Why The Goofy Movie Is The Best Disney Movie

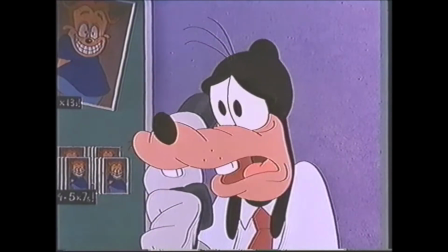(8:15)
I love the zoom in on Goofy's face to just show his rise in panic.
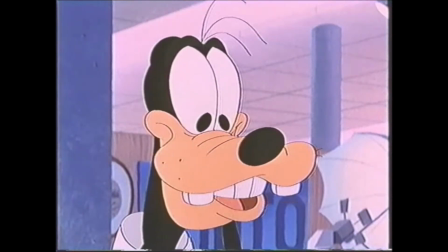(8:18)
And then you have the call to the narrative arc, which is Lake Destiny. this 360 shot to show Max being the center of everyone's attention.
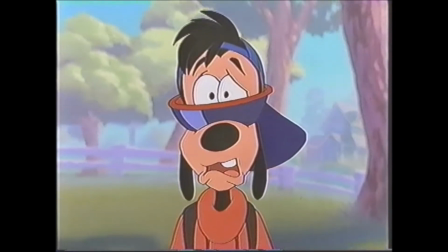(8:26)
A dolly zoom that even Hitchcock would be proud of. Distorted POV shot.
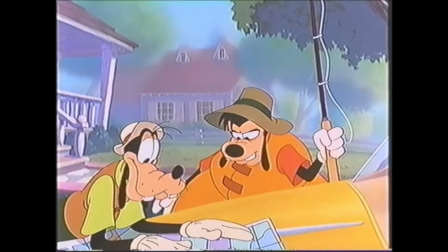(8:31) Careful, son. You'll wrinkle my past. And our future.
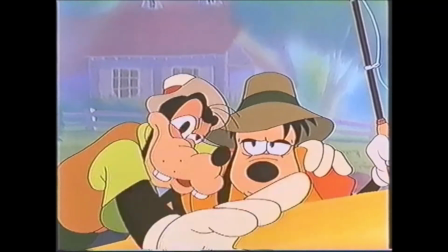(8:36)
That's some deep stuff there, Goofy. They said this was a kid's movie. Forced perspective shot.
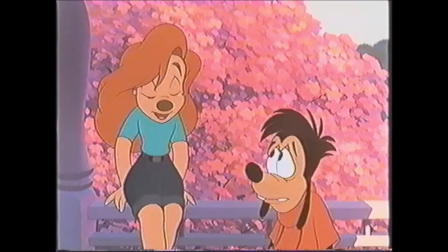(8:43)
I literally have never seen this scene and not laughed. Pink blossoms in the background to symbolize their budding romance, huh?
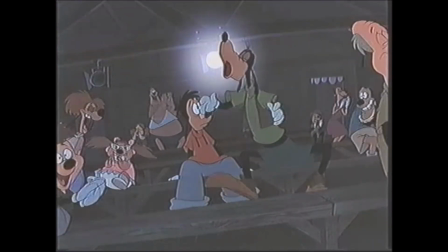(8:49)
A Dutch tilt shot that just show how great of a time Max is having and how distorted his reality is from his dad's.
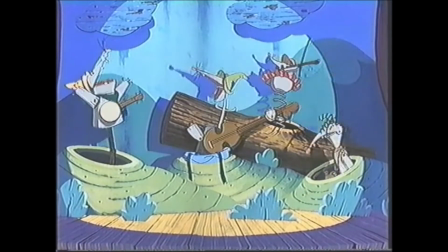(8:59)
This entire sequence.
My life's a living.
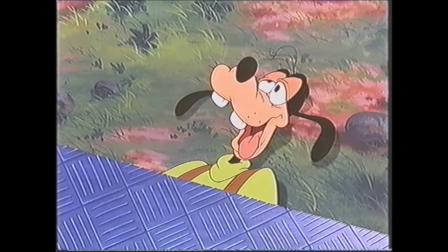(9:05) Hello, little buddy.
Some grade A censorship right there. Another masterfully done POV distorted shot.
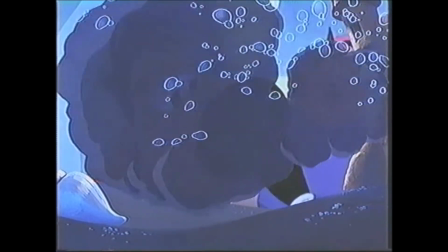(9:14)
What is it with these directors and having really good distorted POV shots?
Dead no matter what I do.
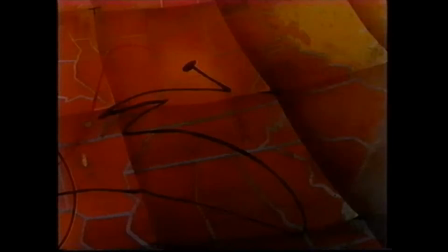(9:24)
And this is where the entire movie shifts. I just love the change in tone, lighting, Max's expression, the art, all of it.
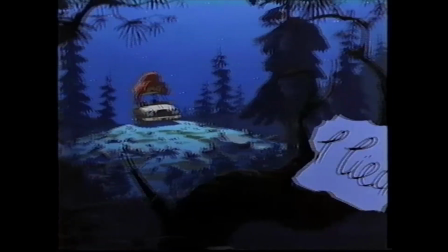(9:35)
Hashtag deep.
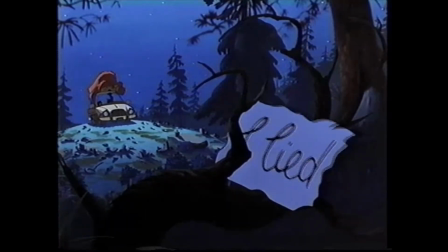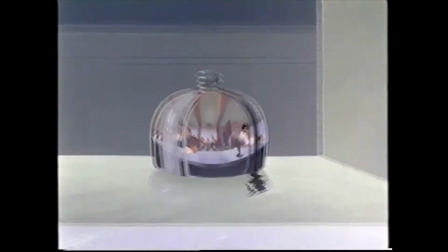(9:42)
Okay, I need to start like a counter now. This is, again, another wonderfully done distorted POV shot.
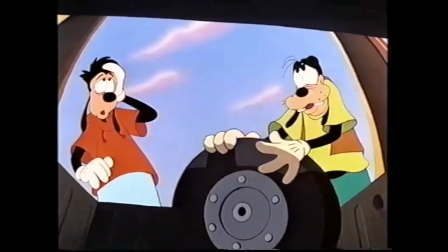(9:48)
The entire art direction for this entire sequence, they could have made this a lot of filler, but they expedited the story and it's honestly done perfectly.
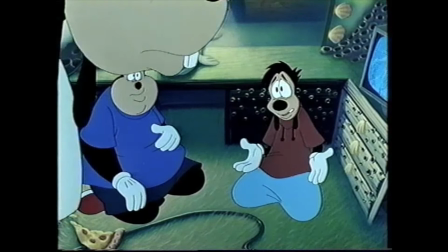(10:00)
Goofy finding out that Max changed the map, you can see and feel the disappointment.
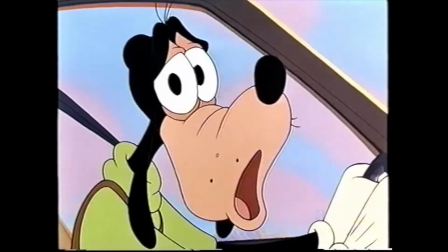(10:05)
It just rips your heart out. The junction not only for the trip, but also the plot. The awesome lighting inside this cave, they could have had it be all outside, but they didn't.
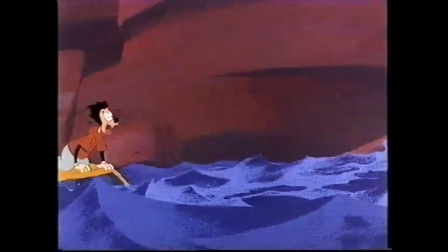(10:14)
I see you, animators. I see you. And I love how just chaotic the water is animated with this.
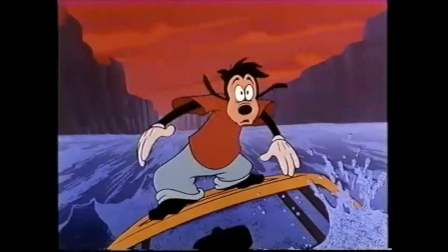(10:20)
I mean, come on. This is honestly one of my favorite shots in the film.
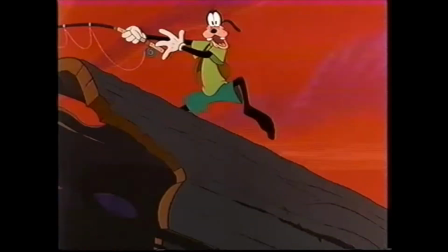(10:25)
I just love the way that it tracks Goofy.
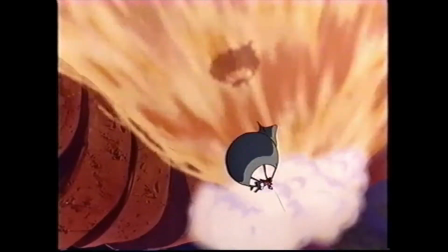(10:29)
The beautiful animation of them going through the clouds together is just awesome. I mean, look at that.
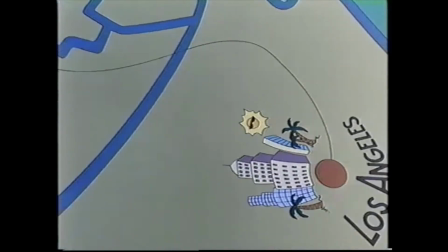(10:35)
So earlier in the story, there's a lot of distorted POV shots, but as Max and Goofy's relationship gets stronger, there's a lot more smooth transitions that you see.
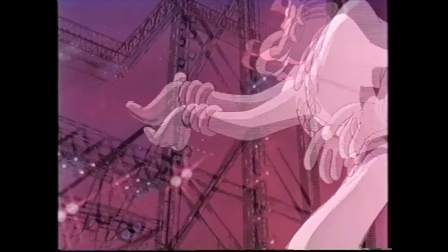(10:48)
Yeah, Powerline's pretty much the coolest motherfucker that's ever existed in a Disney movie.
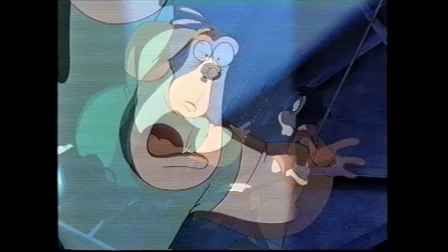(10:54)
I really hope the security guard is getting paid above and beyond, because he's going above and beyond.
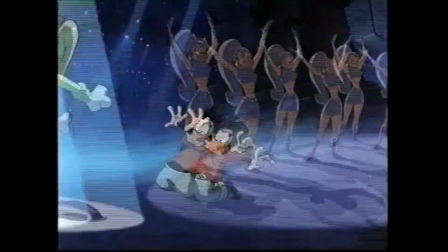(11:02)
And they managed to sneak in a Wilhelm scream. Once you hear it, you can't unhear it.
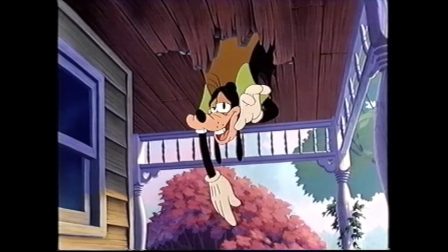(11:13)
And honestly, how else are you supposed to end the movie? Come on. So yeah, I love this movie. The Goofy movie has like a direct line to my funny bone. It's something that I think has gotten better as I've gotten older and I've learned to appreciate. I mean, it really breaks the norm of the Disney princess practically prancing and positing pointless, perplexing plans for pursuing power, purpose, or procreation. This movie is all about the characters learning to understand, trust, and love one another, and that adventure and family and life is as exciting and rewarding as we allow it to be. To make sure that we really try to take the time to see each other eye to eye, and most importantly, to never lose that goofy side of what makes us who we are. Thank you so much for watching my video, and I'll see you guys in the next one. And of these stories, there are some that are in the highest regard. The one that I've done all his trials and tribulations. I forgot the next line. The these characters is that they be to power or having the chance with their love. So next, and then shit.